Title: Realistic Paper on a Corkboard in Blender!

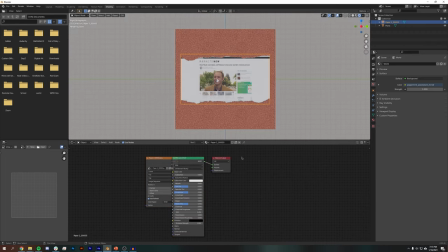744s
Jumping back into the shading tab, with our images selected, we're gonna add a few nodes here to get this to look as great as it can. And then we're gonna bundle those nodes together into a node group that then you could use if you've got multiple pieces of paper or you wanna import this for later compositions.
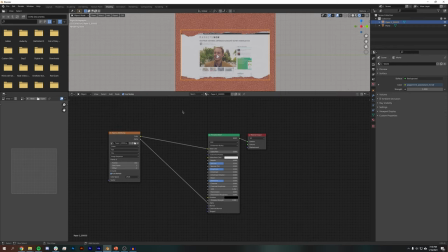761s
It's really easy if you have one node group. So I'm going to Shift A again and look for a curves.
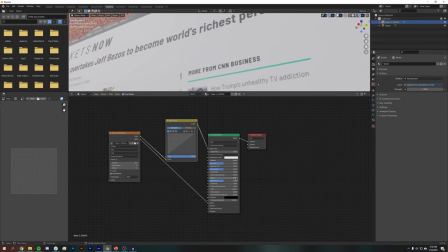767s
One thing I noticed is these images get kind of, they look like washed out. And part of that is because of the roughness and just how sort of real textures look.
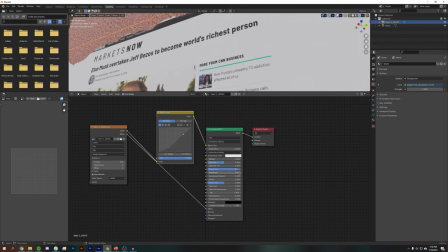775s
So I like to add just a little bit of a curve to it. And I did increase the roughness a bit as well.
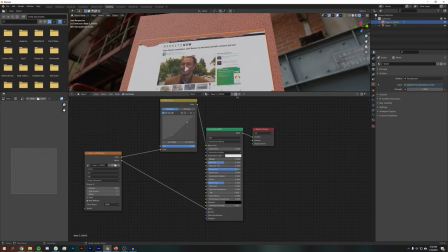780s
Next up, we want to add a bump map to this, so it actually looks like paper and not just like a flat blob.
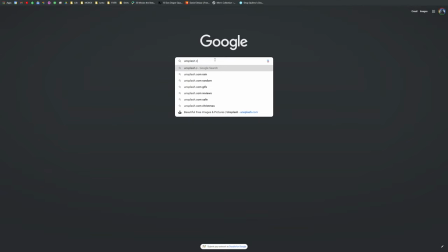787s
And I found this really great paper texture from unsplash.com. If you just go to Unsplash, search paper texture, you'll find it.
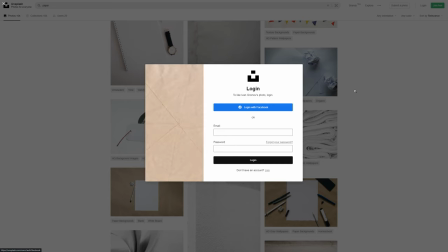795s
And if you do download this project file on Patreon, you will get it as well because those are Creative Commons images that I'm able to use.
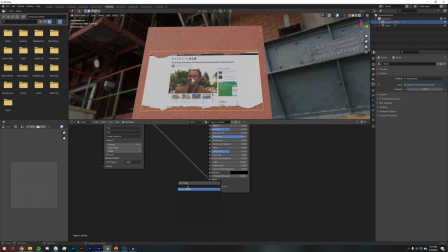801s
I'm just gonna hit Shift A and search for image texture. And I'm going to find that image texture, which is this one. And I'm gonna search for a node called bump. And I'm gonna put the color into the height and then the normal into the normal.
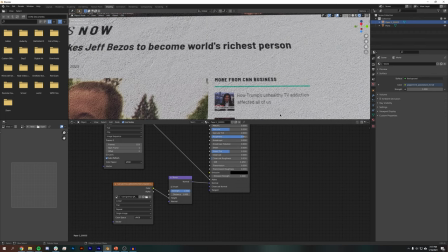821s
And you can see that there what that does is it does add quite a bit of texture.
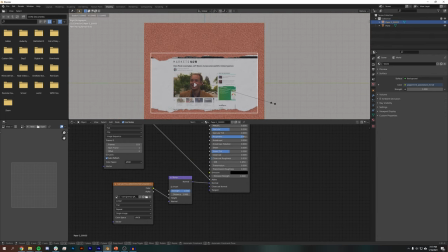825s
One thing I'm noticing is that this paper is like way too big, so I'm just gonna hit S on the keyboard and scale it down a bit so it actually looks like it's on a corkboard.
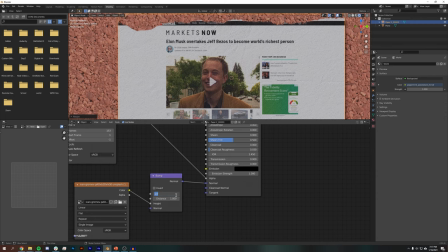832s
And I'm gonna adjust some of these bump settings so it's not so extreme. For one, I'm gonna change the strength to like 0.3 and the distance down to like 0.1.
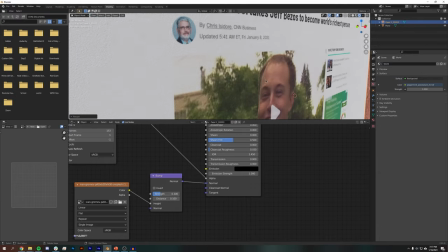840s
And you could adjust that to your heart's content. I don't really want it to be extremely bumpy, but I do want it to sort of catch the light.
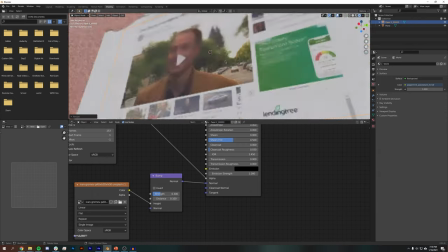847s
And you can see that there's like a crease down the center, which kind of looks cool.
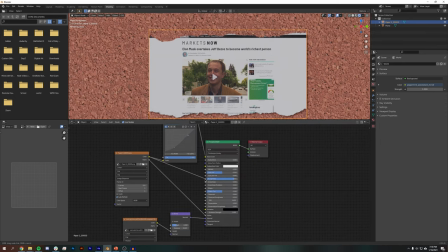851s
If you like this, you can also bring the color into the roughness, and then some of the darker areas will be more shiny.
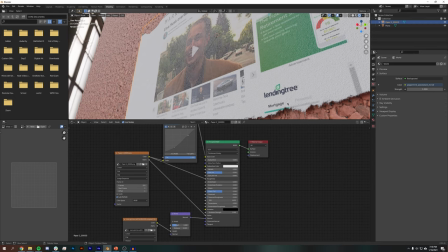859s
That's sort of reminiscent of when you print on paper, you know, the paper is very dull, but sometimes the ink has sort of a shiny look. So you might want to do that.
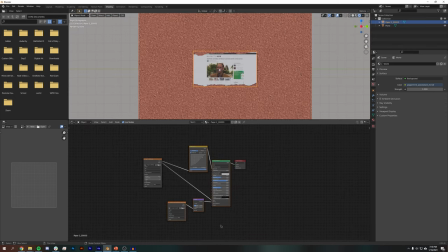868s
Now all you would need to do is if I select all of these nodes and hit Control G, I basically just created a node group. If I hit tab, I'll tab out of that node group, and you can see here that I have my node.
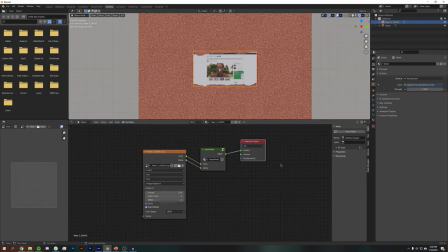881s
So what's great about this is I can come here and change this name to paper node, and now I could import this node group into other compositions or other projects. I can just easily Shift A, search for paper node, and add that paper node,
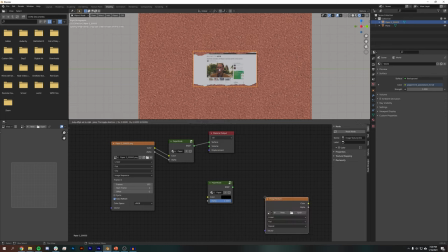896s
and then if I have an image texture, I'll just connect the color to the color, the alpha to the alpha, and it will kind of add the texture to it and do all that for me, which is nice.
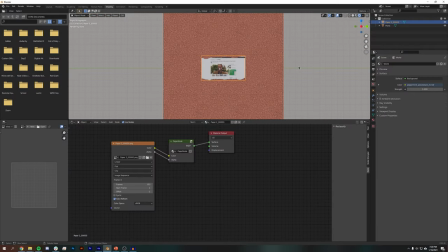906s
Now, we want this paper to look not like it's just a flat piece of paper. Nothing is perfectly flat in real life.
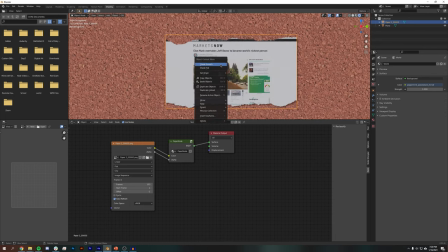912s
I'm going to have this layer selected, right-click. One, I guess I can right-click and hit shade smooth.
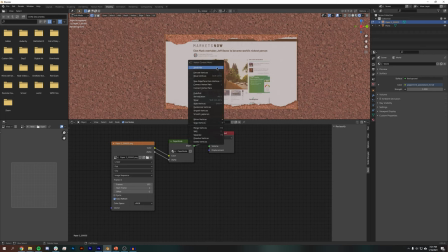918s
I want to hit tab to enter edit mode, right-click and hit subdivide, and then subdivide this as many times as you want.
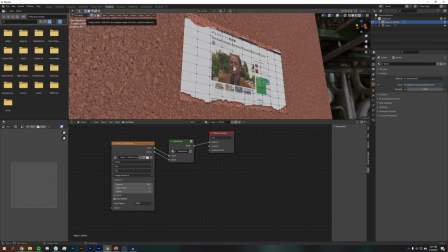926s
8 or 9 times is probably plenty. If I stay in edit mode with vertex selection tool, as well as proportional editing on, I can grab a pin and I can hit G on the keyboard, scale that down, and you can see that I'm proportionally editing the node.
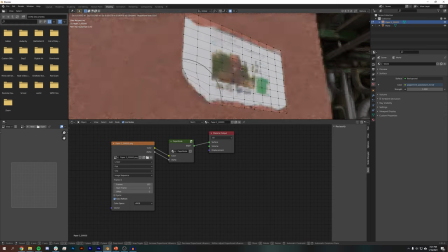942s
And to scale this, I'm just rolling my center mouse wheel. And you notice that it kind of looks like a bell, which I don't like. So I'm gonna drop down this to sharp, and I'm gonna hit G on the keyboard, X on the keyboard, and that will constrain it to my X axis.
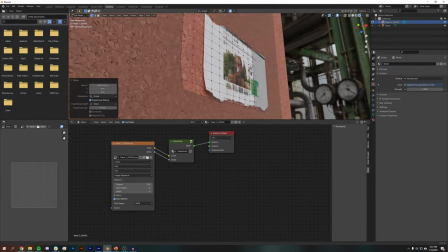958s
And I could just sort of pull this bottom bit out a little bit at the edges,
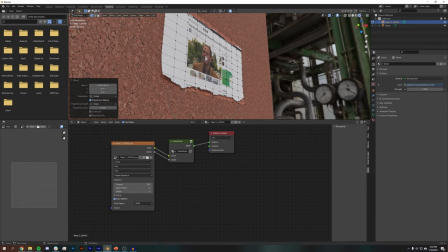962s
and then maybe sort of more at the bottom, and then maybe one or two spots along the center, maybe along the edge, just to give it a little bit of more dynamicism. And so now it sort of looks like it's peeling off the wall a little bit.
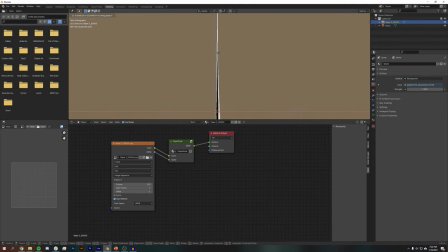974s
I could also just hit G on the keyboard and move it in the X axis, so it's a little bit farther, a little bit closer to the wall.
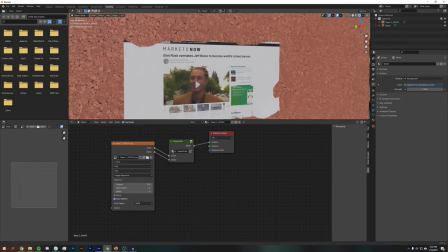981s
And so we notice that we are kind of clipping here.
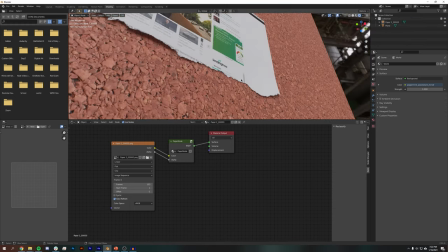987s
I'm gonna bring that out a bit so it's not clipping anymore. And it does look like we're a little close to the wall, the bottom there.